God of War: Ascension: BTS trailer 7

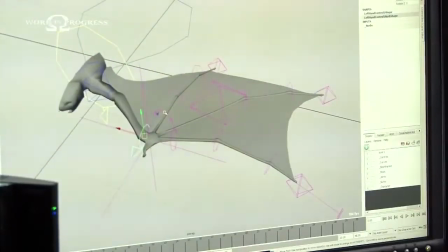I'm Todd Pappy, game director at God of War Ascension. What you're about to see is a making of video that we've been shooting over about 2+ years. It gives you a good idea of the inception of an idea all the way through to the final product.
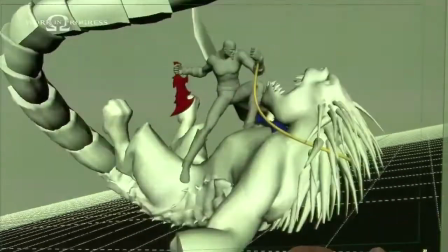Keep in mind that this is a work in progress. Enjoy.
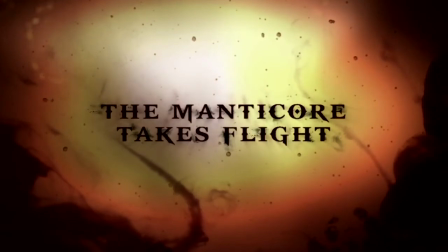With the Manticore, the whole idea behind it was almost like the Chimera, where we had different stages to the fight.
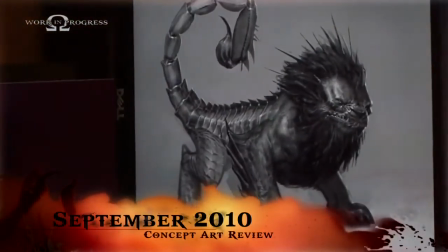It's a completely new experience. How you doing, Iz? I've been changing them a bit. The wrist is still really thick, and for some reason that irks me.
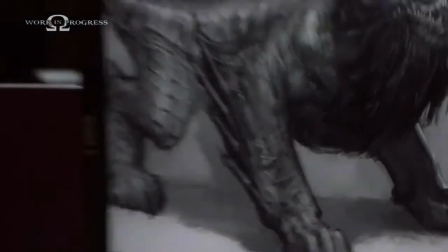I don't know why. I can't really put my finger on it, but I think the biggest thing for me was just getting that kind of taper feel where it goes from the elbow to the wrist.
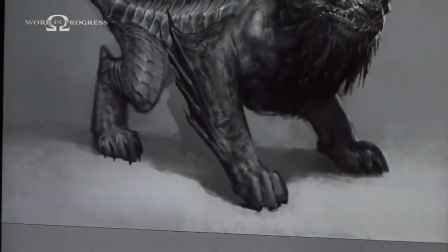We'll go back and forth with a lot of iterations trying to get something that feels cool. It has to work for animation. It has to feel fun and interesting. We're going for, you know, the ultimate look.
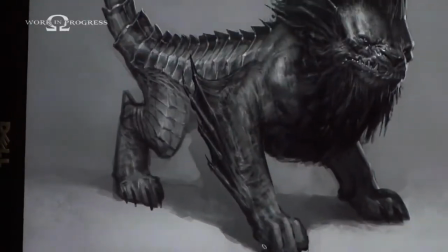So the thing has to be huge, badass, you know, cool. Like, that feels more natural to me, I guess. In the case of the Manticore, we'd come in and take a look at the early concept stages and just kind of give our little input to make sure that by the time it gets to modeling and then and it gets rigged, everything is well thought out. So, but you don't mind the longer tail? No, that's fine. I think sweet. Actually it'll help when the character's flying also. So you just need like a final 3/4 now? Yeah. God of War 3 is kind of a learning curve project, I think, for a lot of the guys, and now everybody's just kind of up to speed and running.
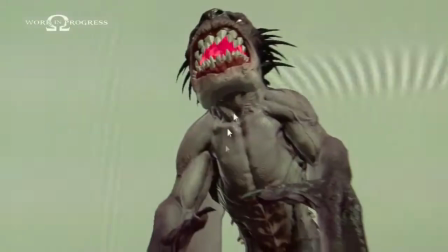So it's the characters will be a lot better in this game, actually. The Manticore is essentially part scorpion, which is his tail.
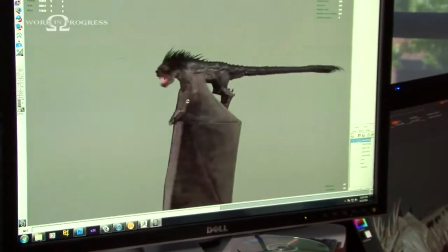He has the body of a lion, the arms of a man, the wings of a bat,
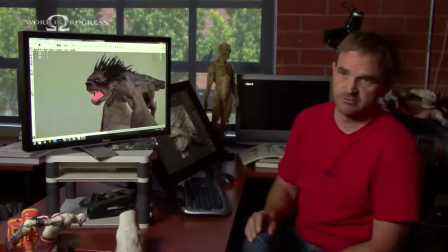and the jaw of a shark, which will unhinge and completely open like a shark jaw.
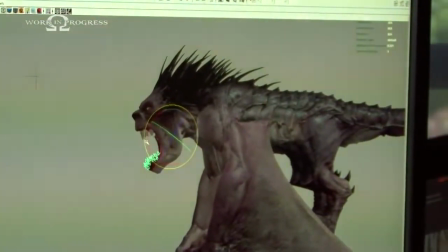It opens very far so that he can spit these large fireballs. In the concept, they really like this big oval that you got from a shark.
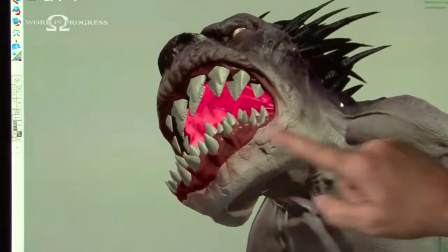So that's kind of what I did. So these bottom teeth are more shark-like. These upper teeth, same thing, very shark-like.
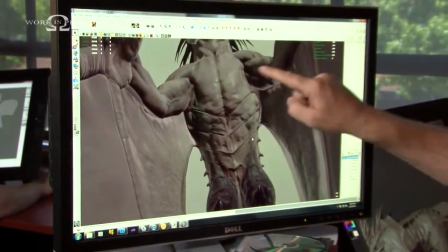These will actually be redone. We don't like them. Then he also has the chest of a human. You can see this is all human, and it leads down into these kind of very scorpion-like plates.
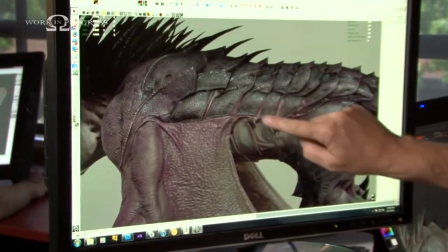A lot of this is based on scorpion. These big hard plates, then these other plates with flesh in between, and these inset plates with flesh in between it.
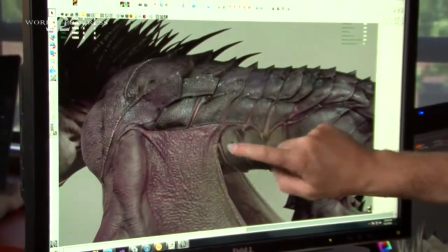So all of this will move very fluidly, but it's still a plate. The hardest part were the wings.
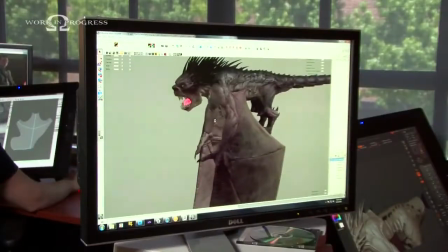The rest of it's all fairly straightforward. The wings essentially fold up and he walks on these two knuckles.
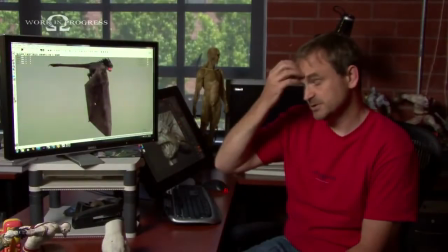We went back and forth quite a bit on the wings. Wings are very difficult. We actually went to Sony Imageworks last game, trying to ask them how they did wings, if there's any ideas they had.
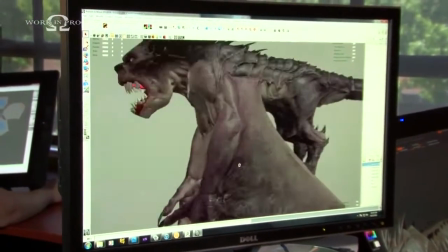And they just create two versions, a folded version and an open version. It's very hard to do. The big discrepancy was in how this works.
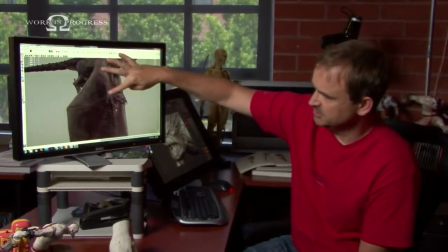They transition off fingers, are they a hinge? We needed them to be able to fold up so the character could swipe.
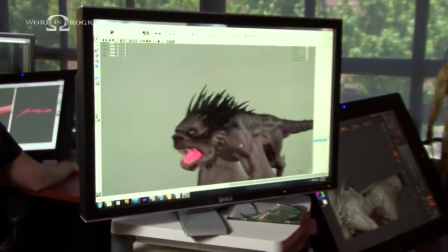And this is what we came up with. There were always spikes here, but there was also a mane. There wasn't hair on him anywhere else.
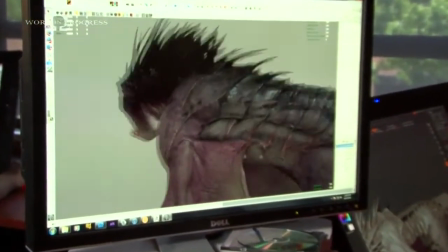And it really didn't make any sense to me that he would have a mane of hair and no hair anywhere else.
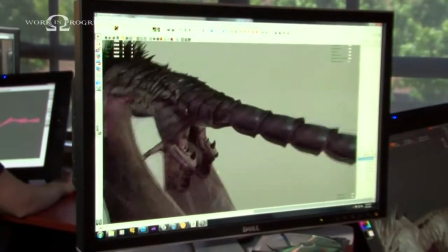So I kind of pitched Todd on the idea of just spikes. He tentatively agreed. He hasn't cut it so far, so far so good.
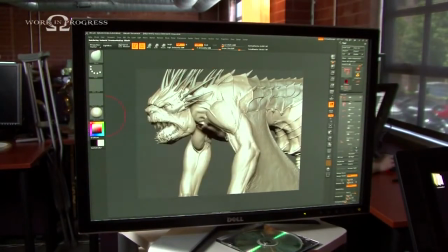All of the textures for this character were painted in ZBrush, where I paint little cracks.
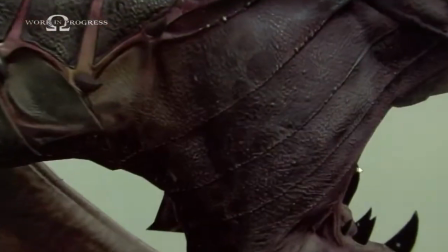There's actually normal map detail of those cracks. So you're really supporting the sculpt and driving home and accentuating the detail that you have in the sculpt.
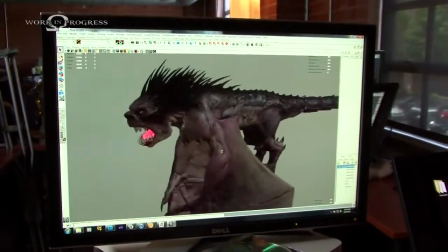It all works together just to look nicer. It looks more natural.
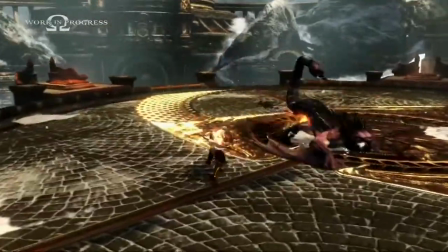Manticore's arms are human arms, but they're also a bat wings.
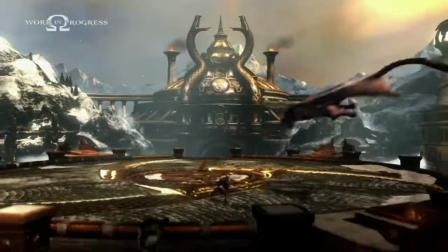So I was working with an animator who had an idea of how he wants things to work. And my job was to actually make rig work in the way he wanted it to work. And the solution was I want to have one control that basically makes it look good.
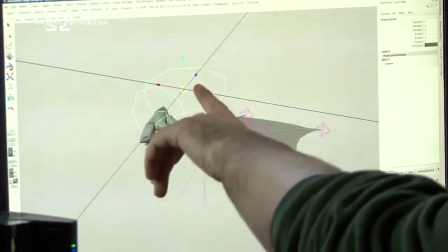So this is the prototype of the wing rig. So here's the main control, and it sort of allows you to move the whole character around.
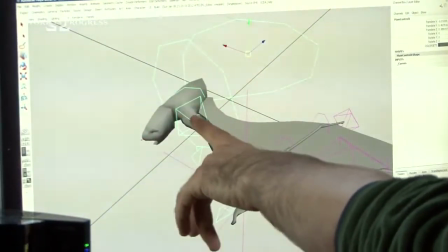This would be sort of half the body of the Manticore here, and the wing starts with this human-like arm.